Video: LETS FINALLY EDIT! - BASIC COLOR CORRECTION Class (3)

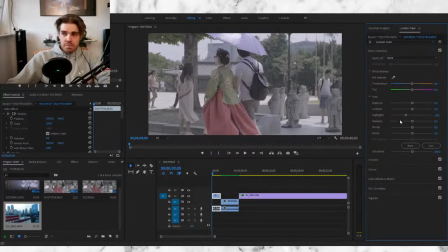12:31 When it comes to your shadows, and shadows is exactly what it means. It really looks at the blacks that represent some sort of shadow. So the more you drag it to the negative side, the more intense the shadows get.
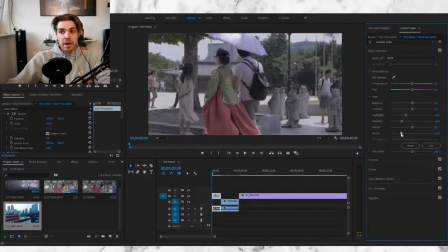12:42 It also makes your colors a little bit darker, but it's not the blacks. The blacks are even your darker blacks. Well, that's the easy way to explain it. A little bit confusing. The more easy way is just to show it.
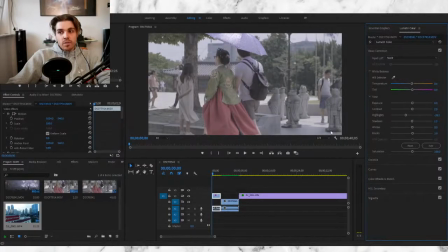12:53 But if you want to get rid of shadows, let's say, I need to have a look anyway. You're just getting rid of as much black as possible on the screen, which might be a potential shadow. And of course, this software doesn't know that this, for example, is a shadow. You just need to live with that.
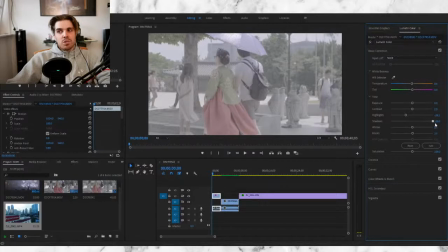13:10 But it does try to reduce it by highlighting it more. But by playing with it a little bit too much, you can also destroy your footage.
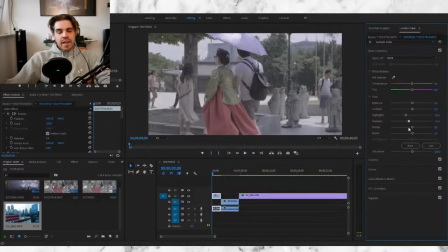13:18 So I would really just play around with it and say, if I want more shadows, crank it down a little bit. If I want to reduce some shadows, just crank it up. Why do you maybe want to crank it up a little bit? Well, if you got a dark scene, and maybe we'll see that with my next clip, then you can basically just say, okay, I want to see more detail in people's faces.
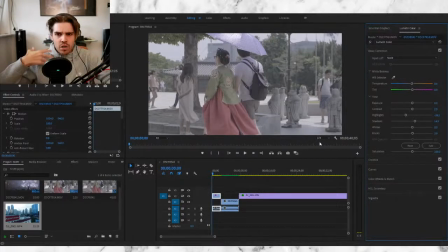13:35 I want to see more highlights. I want to see more information. And that might be something that you might be interesting. But for me, I always just enjoy a little bit more dark because this was a bright scene. And now we're at whites.
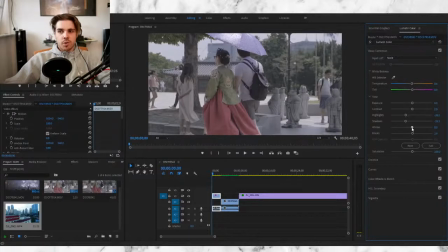13:49 Well, your whites are literally what it says as well. Your whites are just playing with the white colors that it has. It's talking about not really the brightness or the exposure. It's really just talking about the highlighted colors which are there. Is something too intense? Is it too white? Is it too blown out? Play with your whites.
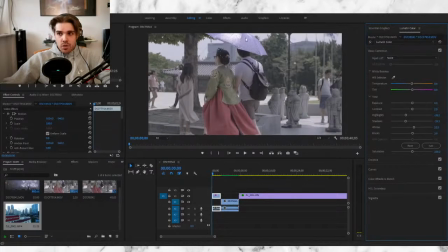14:05 Crank it up or crank it down. As you can see here, we're not talking about highlights because it doesn't really affect this part here. That is for your highlight effect. You see? You get information, reduce information. But with your whites, you can just make sure that it just stays beautifully intact
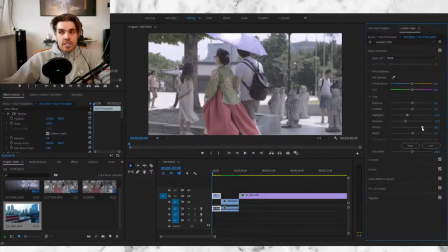14:23 while brightening your scene or reducing the brightness.
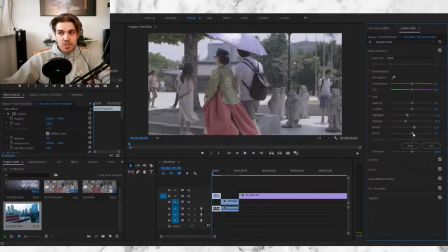14:27 You see, it's really just your exposure, but a little bit more detailed. You can decide which white you want to make brighter and which one you want to reduce in brightness. And the same comes for the blacks. So we're going to, let's see what it does.
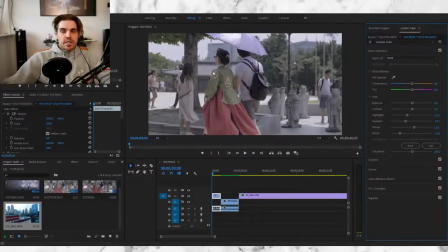14:44 There we go. You see, when it comes to blacks, the software here is a little bit more, well, it knows a little bit more what it's doing, but it's focusing on the darker colors. For example, do you see this tree here? This is most likely a tree or a shadow. I don't remember. It was a bit of a time ago. it just makes that a little bit darker. However, it might also crush the blacks.
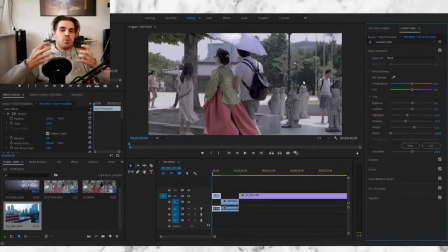15:03 If you see some type of crushing, and crushing is nothing more than pixels appearing and they look like they just look like massive blobs of pixels, you know you just crushed your blacks too much. Try to lift it up a little bit, and also you get a little bit more details back.
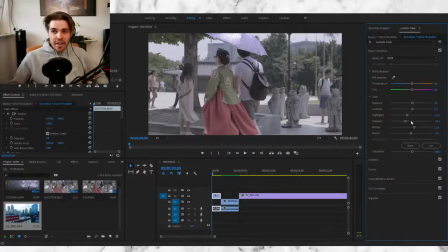15:20 And that is really the basics of editing. If you just play around with it, and this is the best thing you can do, just play around with it. It would just be a better time for you as well. It's all just about experience.
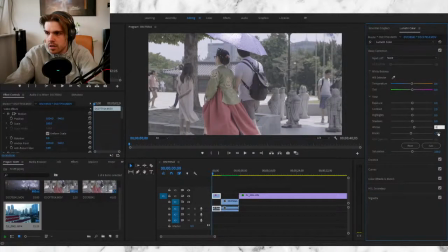15:32 Let's crank it down to 0. See where we started, because we were just playing around with it. So if this was my scene and someone just sent us over and they said, would you like to color correct it? Let's just go over it bit by bit. I don't remember what I did with my old footage, but let's see what happens.
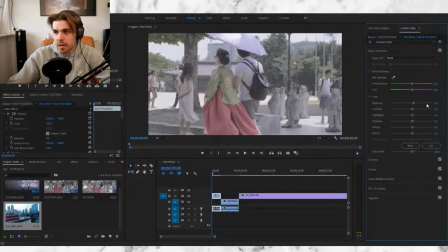15:49 I think I just want to make it a little bit brighter, and I'm only talking about like 0.4, like minimal. Contrast I'm not going to touch yet. Highlights I know I want to reduce a little bit because it's fine, but a little bit too much on the umbrella. The shadows I want to decrease a little bit.
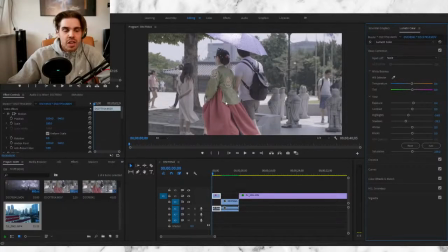16:07 I think it's fine as well, but for this shot I really just want to make it a little bit less intense on the eyes. I just want to make it a little bit more focused on her rather than any of the other colors. Whites. I want to make it a little bit brighter. I think it's nice, but I just want to make it a little bit more spectacular to look at.
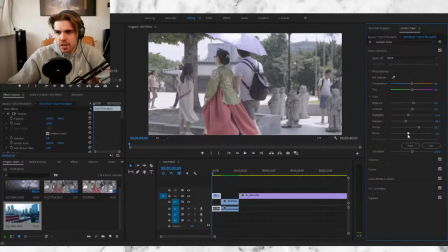16:25 When it comes to blacks, I'm thinking, should I go darker or not? You see, it doesn't have too much of an effect here, but I think this looks fine the way it does. The next thing we can look at is saturation.
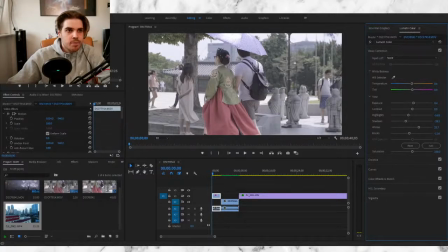16:41 Saturation is nothing more than you just, well, fixing the colors. You know, it's just a saturation on all the colors. How are they portrayed? Let me just display it to you. You see, the more you crank it up, the more colorful everything gets. The more you crank it down, the black and whiter it gets.
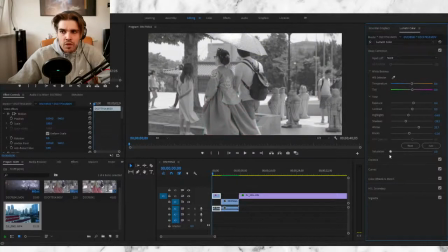16:58 And depending on the mood you want to get, if you want to go with a nice black and white effect, this is fine.
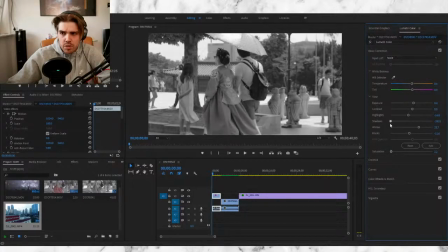17:03 But if you want to make a black and white, play with the shadows a little bit more. You know, it can just intensify the entire shot a little bit. But for my needs, I just want to put it on 100% and just crank it up a little bit. Just a little bit.
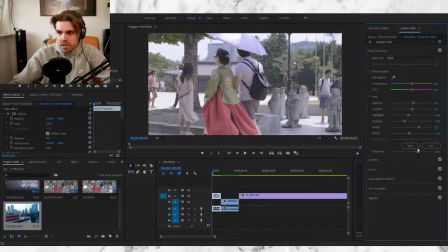17:16 Just to make sure that it's enough color without over colorizing it. Because if I go, for example, too much, it turns a little bit too blue. Now, for this example, I can go back to temperature and just say, okay, I notice it's just a little bit too blue here. We can get rid of that, but just go into the temperature, make it a little bit warmer, and there you go.
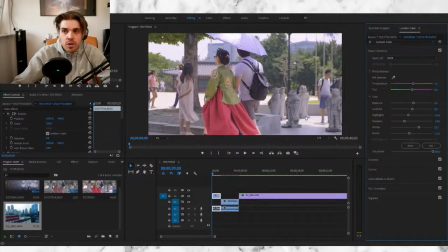17:36 The blue is gone, at least on my monitor. Depending on what monitor you use, it might differ, but your goal is always just to get rid of some imperfect colors, and that's the only way you can do it with this. Temperature, and of course your tint. If you notice that it's a bit too green,
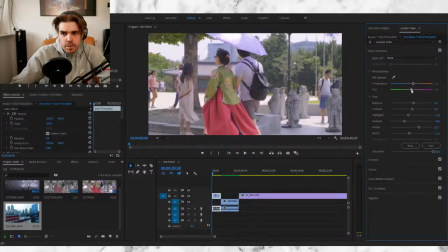17:53 that's a little bit too much. There we go. I changed it just a minor bit, but I noticed that it was a little bit too purpley. I'm trying to see. No. There we go.
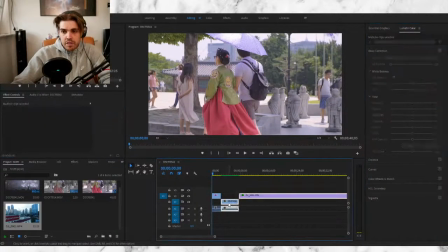18:08 And for now, I think this is a perfect scene. Let me just show you guys the original.
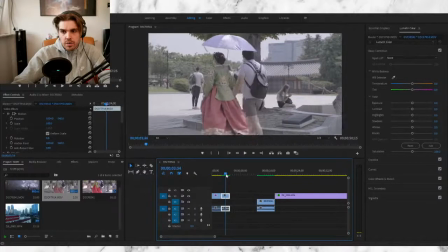18:15 And the not original. Let's see if we can get on the same. Is that the same scene? It is kind of the same scene. And you just tell me what you like.
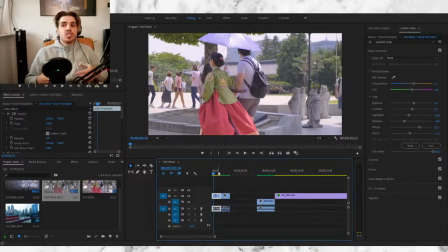18:26 Again, it all depends on your needs. If this is too much for you, too much color, play with it. This is your paintbrush. And here is where you can do exactly what you want to do. So that's the beauty of color grading. Ooh, let's let it save. Again, guys, if you have any questions, then please ask them.
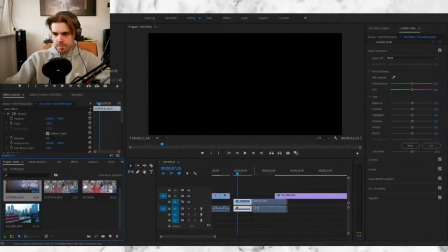18:43 I'm going to also put this scene on it a little bit.
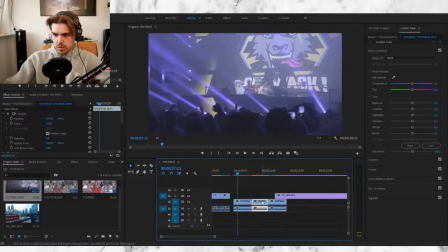18:50 Let's cut some away because I don't need everything.
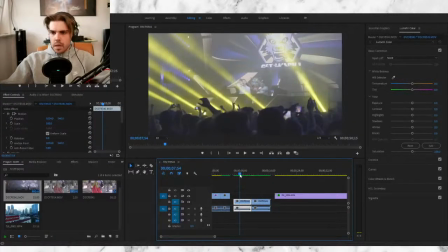19:07 Okay, let's go with this one. There we go.
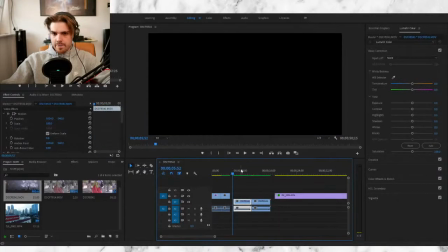19:12 Sorry, I had to make sure that everything is loaded incorrectly. So this is a night scene.
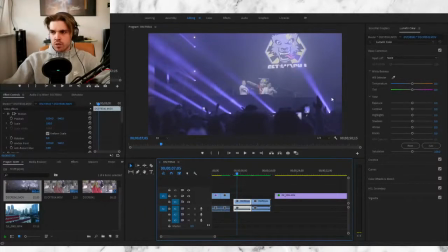19:18 This is in a tent. As you can see, there's smoke, there's fog. And let's just go over the color correction again. Again, I also need to say, what I do is not correct. You know, you might not like the way I color grade. That's fine. But it's all just about personal preference. Anyway, I see the scene and I notice one thing.
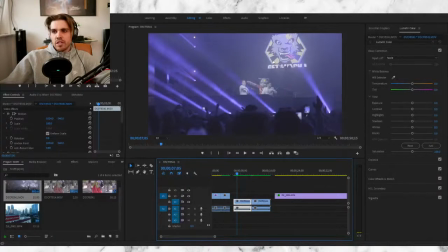19:35 You're shooting inside, so what is the one thing I want to do? I want to get rid of some information here. I think it's just a little bit too bright here. It just shows a little bit too much. So the first thing I'm going to do is just play with the highlights a little bit. Does that work? Sorry, that's actually the wrong one. Whites, I mean.
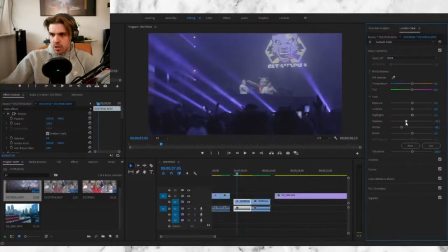19:53 Just crank it down a little bit. While the shadows I also want to crank down just to reduce it, make it a little bit more intense for myself. I want to make the people also, in case you don't see it, let's try and crush some blacks. Is that even possible?
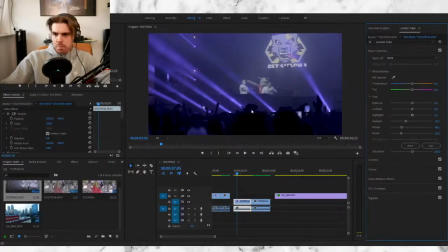20:10 I don't know if you guys can see it on YouTube, but the moment you play with you know, the blacks, and it's a very black scenario, and you crush blacks, you can see on the outside of the frame that you slowly start crushing some blacks,
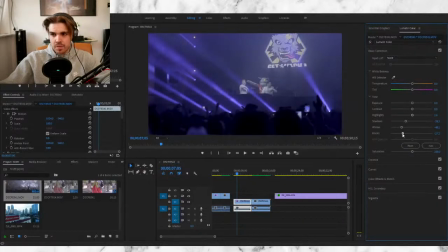20:27 meaning you'll get these weird artifacts on there which are not too nice. I need to think, does that look a little bit better? I think it looks a little bit better. Let's see what we can do with highlights. I want to intensify actually the lights. I like the lights. I want to increase the contrast a little bit to get rid of some of that white.